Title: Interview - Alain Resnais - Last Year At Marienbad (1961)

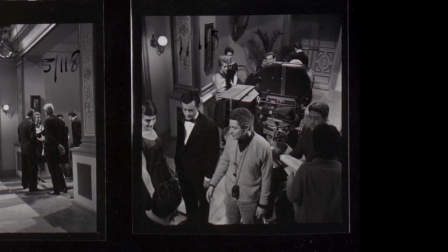1202s
J'aimais beaucoup les images que j'avais pu voir de Vierny, j'aimais nos conversations, il aimait le sujet,
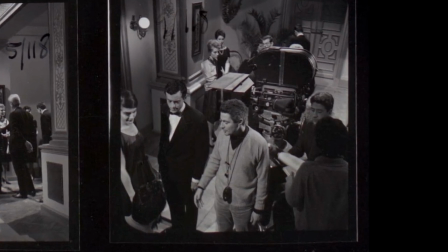1208s
et Philippe Brun était un cadreur exceptionnel
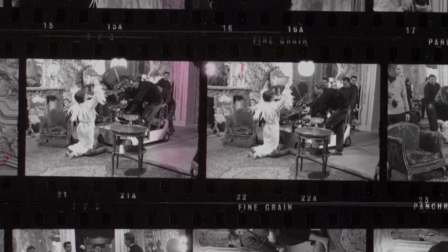1213s
parce qu'il travaillait à une époque où
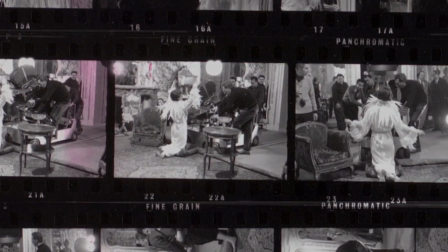1218s
beaucoup de cadreurs se refusaient cette
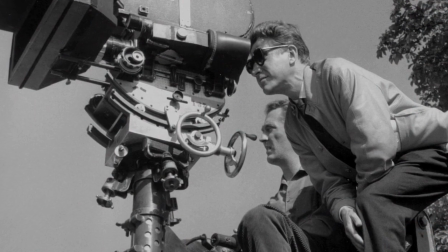1223s
épreuve c'est-à-dire avec un pied à manivelle ce qui exige une
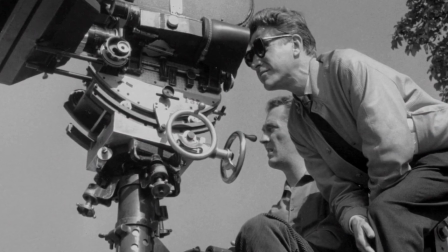1228s
rapidité de pensée et de réflexe absolument exceptionnelle mais qui donne aussi
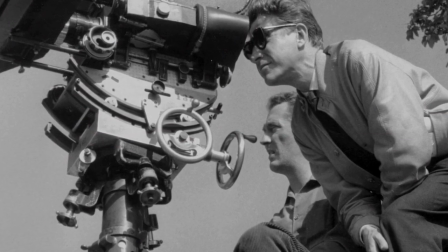1235s
une fluidité aux mouvements d'appareils que je cherchais.
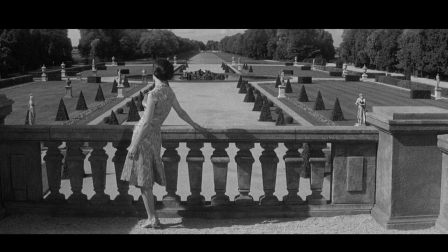1242s
En 1960, le scope en France n'était pas très utilisé à ma connaissance.
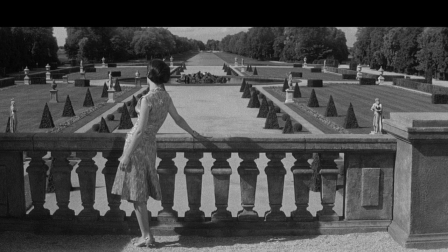1250s
J'avais envie qu'il y ait une étrangeté un petit peu dans les cadrages
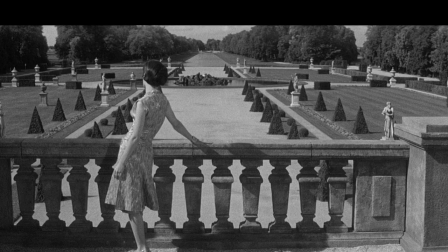1256s
et que je me sentais plus à l'aise avec le scope.
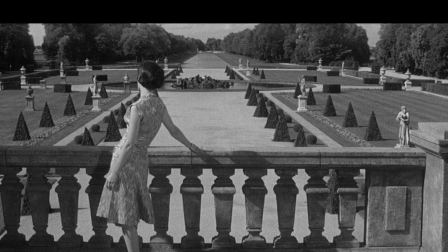1259s
De l'autre, le scope me permettait aussi de m'approcher des comédiens et de ne pas perdre de vue le décor.
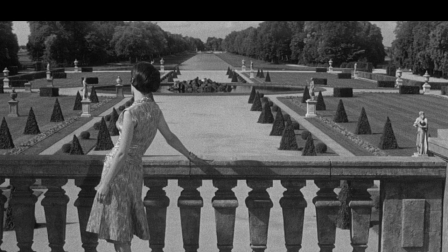1269s
La profondeur de champ nous intéressait tous en 1960.
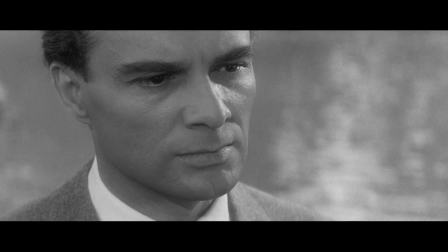1275s
Alors comment l'obtenir dans la mesure où, justement, avec le scope,
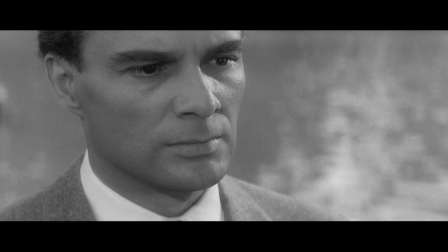1281s
elle est réduite, étant donné les optiques qui étaient à notre disposition.
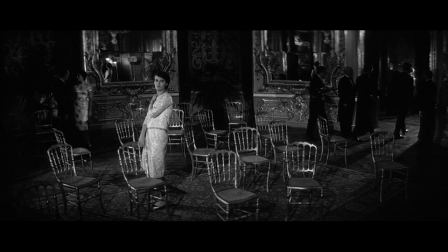1287s
Donc il a fallu fabriquer des lentilles qui,
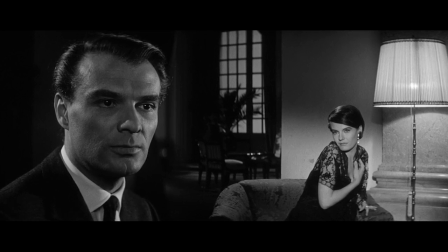1292s
si je ne me trompe, peut-être en effet couper et qu'on disposait devant l'appareil de manière à obtenir le point des premiers plans
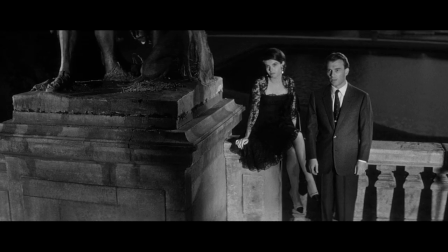1303s
et des fonds en les séparant par des zones de flou intermédiaires.
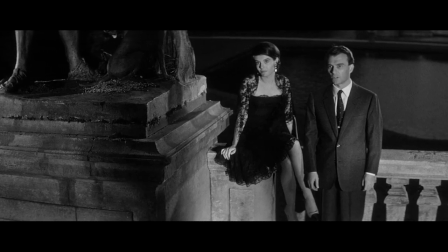1310s
J'avais l'impression que dramatiquement ça me permettait certains effets.
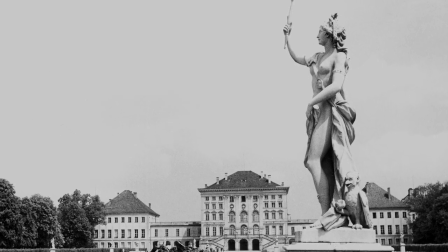1315s
L'idée c'était de tout tourner le film en France mais
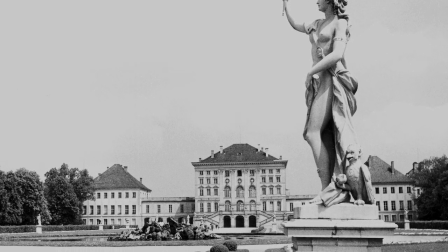1320s
en faisant le devis On s'est aperçu que ça nécessitait un voyage
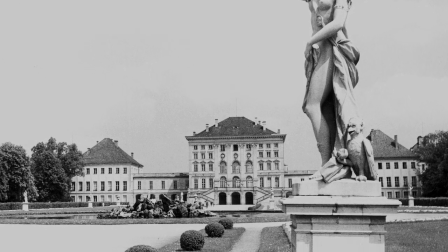1325s
dans plusieurs châteaux et jardins
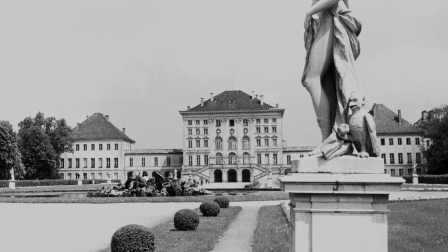1330s
français et que le devis devenait très élevé,
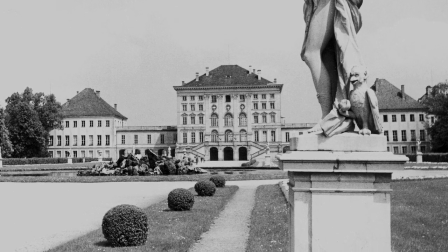1335s
tandis qu'en allant à Munich,
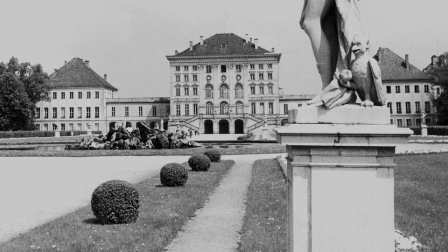1340s
on trouvait quand même à la fois des intérieurs réels et des extérieurs dans
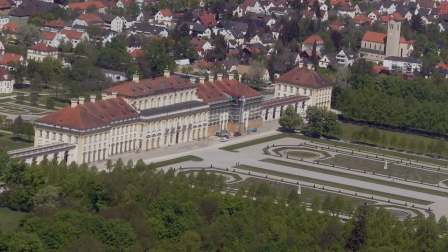1347s
un rayon d'une quinzaine de kilomètres et que donc ça économisait beaucoup d'argent.
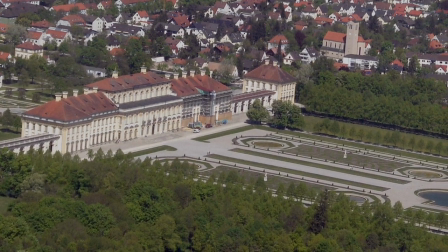1355s
Donc c'était la seule solution. Mais en effet, jamais, ni Robb-Grillet ni moi,
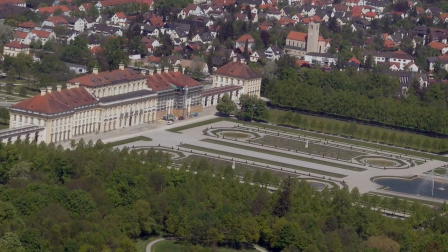1360s
on avait pensé à évoquer l'Allemagne ou les châteaux allemands ou les châteaux de Bavière
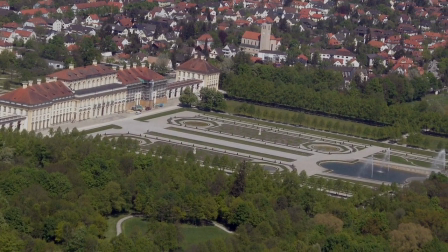1368s
pendant l'écriture ni le découpage. C'est venu uniquement pour des raisons financières.
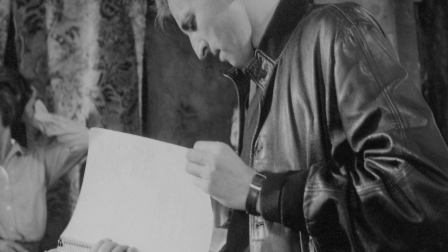1376s
Quand j'ai commencé le montage avec Henri Colpy et Jasmine Chanet, on s'est dit on ferme le découpage,
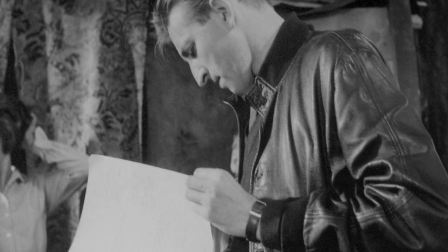1384s
on a ces plans dans la salle de montage et on les monte selon notre goût,
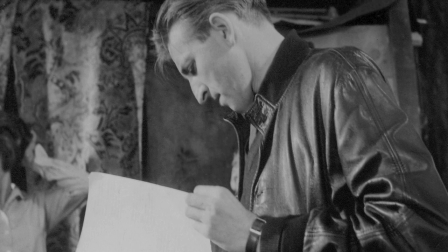1393s
nos impressions, mais enfin on oublie le scénario.
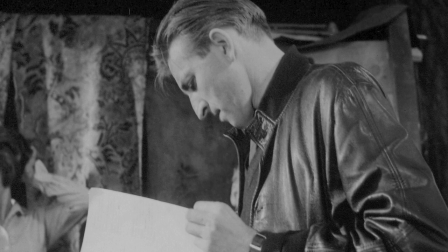1396s
Et on est retombé tout de suite sur la construction originelle,
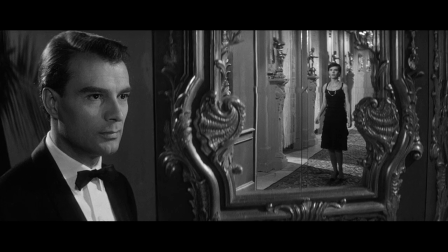1402s
ce qui nous a d'ailleurs fait plaisir parce que ça montrait que ce n'était pas un jeu gratuit. Sans ça, on aurait pu trouver d'autres solutions. On pouvait dire que cette intrigue pouvait se raconter de 50 manières différentes.
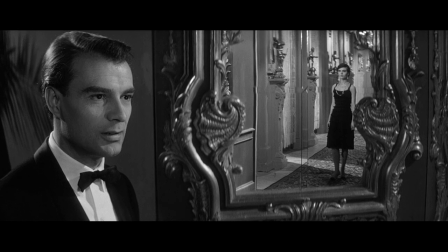1416s
Non, pas du tout. Et c'est là où c'est drôle, parce que la première impression, c'est que n'importe quel plan peut suivre n'importe quel autre, puisqu'il n'y a pas de chronologie dans l'intrigue.
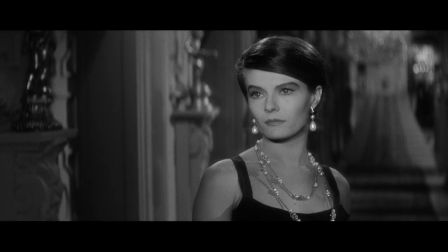1430s
Mais non, je suis sûr que quelqu'un qui se donnerait le mal de faire une étude du film découvrirait
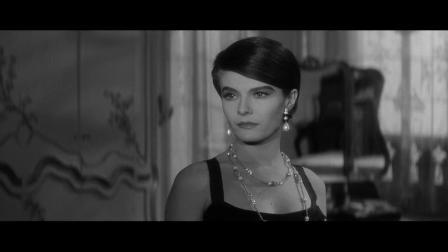1438s
qu'on respectait tout à fait des lois de construction dramatique qui étaient les mêmes,
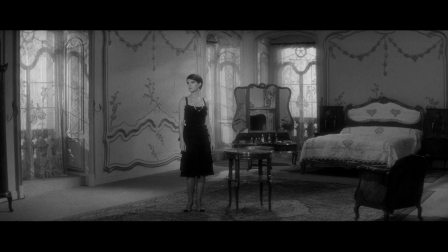1446s
disons, des grecs à nos jours. Enfin, c'est mon hypothèse, en tout cas.